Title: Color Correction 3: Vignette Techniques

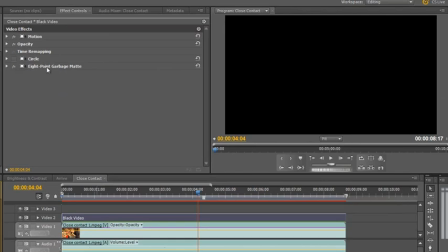And then I want you to open up 8-point garbage mat in your effects control panel
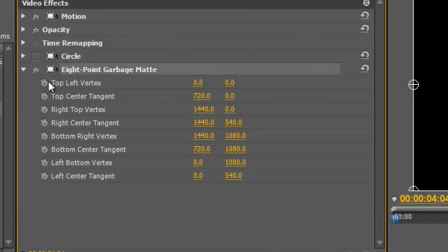and click on the word 8-point garbage mat or on this little icon to the side of it.
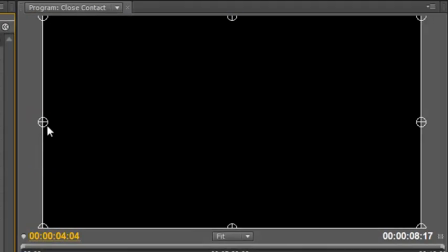And when you do so, you'll notice that you get these 8 points. Okay? Now what we're going to do with these 8 points is we're going to play around to actually see if we can get rid of the problem footage.
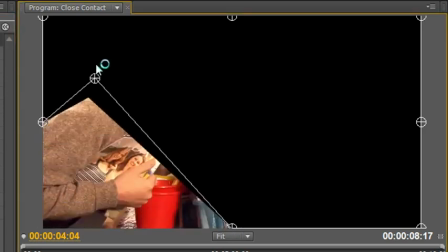So I'm going to pull this one up, and I'm going to pull this one down.
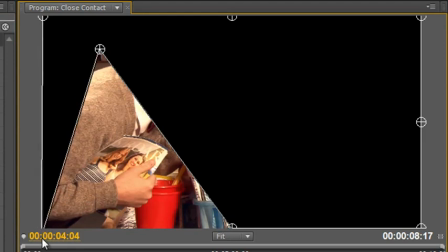You'll see what I'm going to do in a minute. I'm going to pull this one up.
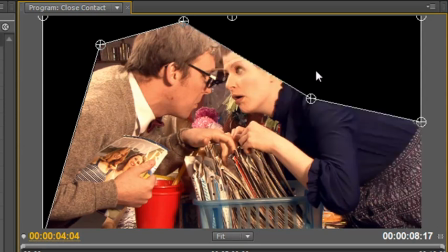I'm going to again do the same sort of thing. I'm going to pull this one up. I'm going to pull this one down.
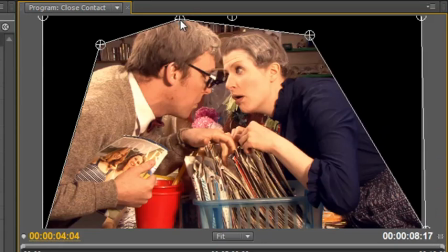Pull that to about there. That to about there. To about there. There. So I've created a custom shape around my footage. That looks about right. I might pull these ones out just a tad to give myself a little bit of space on the edge.
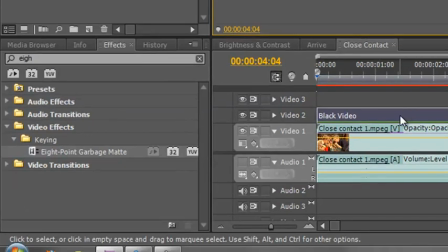And I'm now going to apply another effect. I'm going to select my black video and I'm going to write the word fast again, F-A-S-T, but this time I'm not going to go for the fast color corrector, I'm going to go for the fast blur.
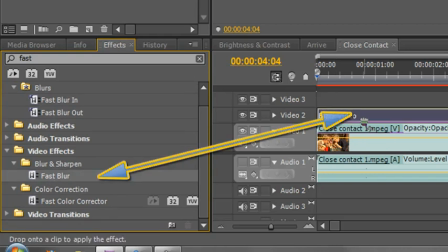I'm going to grab the fast blur and drop it on top of the black video. And then I'm going to open the fast blur.
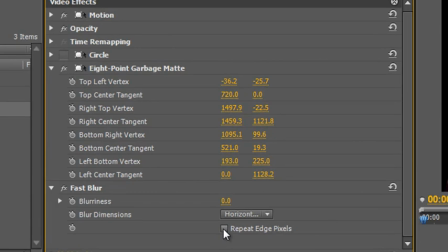Now the first thing I'm going to do is I'm actually going to click repeat edge pixels. Now if I leave it off and I start increasing the blurriness, look what happens.
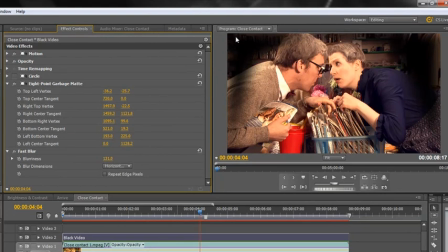Start pulling it out and can you see the edges start to be pulled in and you can start seeing the edges. If I click repeat edge pixels, it keeps it at the edge and I can start pulling out my blur quite considerably, blurring it.
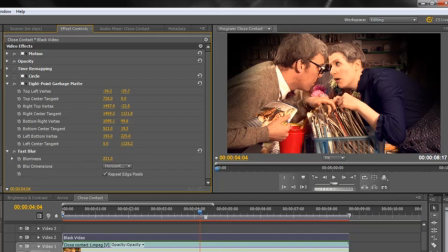And then, seeing it's still too bright, this is a more complex approach, but it works very well,
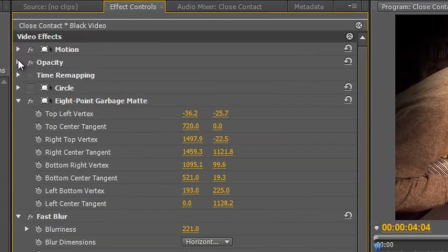I need to go up to the opacity tab in my effects control, drop down opacity, and reduce the opacity.
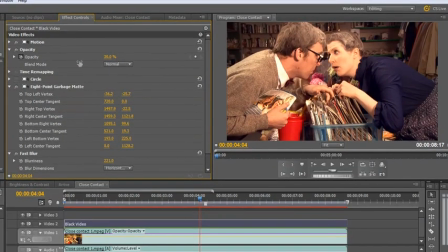So that it's just there, 29%, 30%, 35%, 40%. Right, now if we turn the layer on and off again, we can see how effective it is. That's before, and that's after. Before, and after.
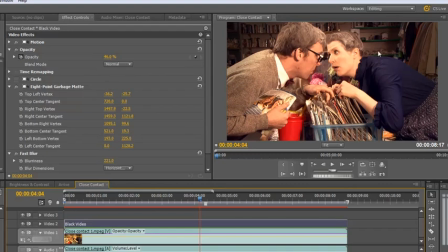Now that's a much more custom shape, which is framing the action and pulling people in rather than the circle effect, which is slightly harder to control.
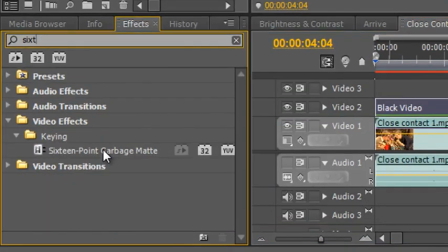And there is actually a 16 point garbage mat if you actually want to get even more complicated than the 8 point garbage mat.
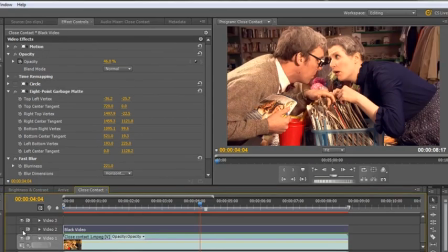But you can see what we've done. There's a vignette, there's before and after, before and after. So we've gone from, if I now select my close contact and turn off fast color, we've gone from that to our fast color corrector,
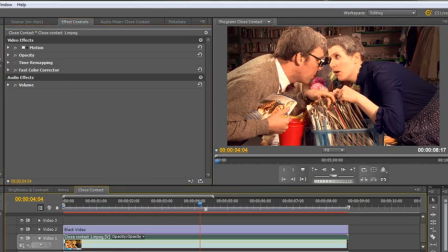that, and then adding in our vignette, that, and we've created something that's much, much more viewable. We've actually saved the shot. Now in the next tutorial, I'm going to be looking at this wretched bucket down here and seeing how we can color
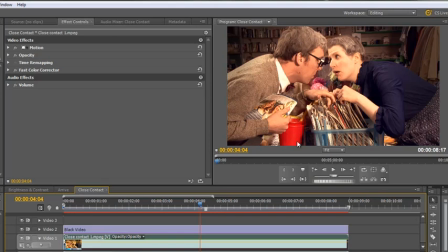correct just the bucket so that the bucket can be desaturated without affecting most of the rest of the shot, so that the shot stays the same and we lose the attention that this bucket is drawing and we can keep our eyes on the actors. Well, I'm Andrew Davis. I hope you found this useful. Thank you for watching.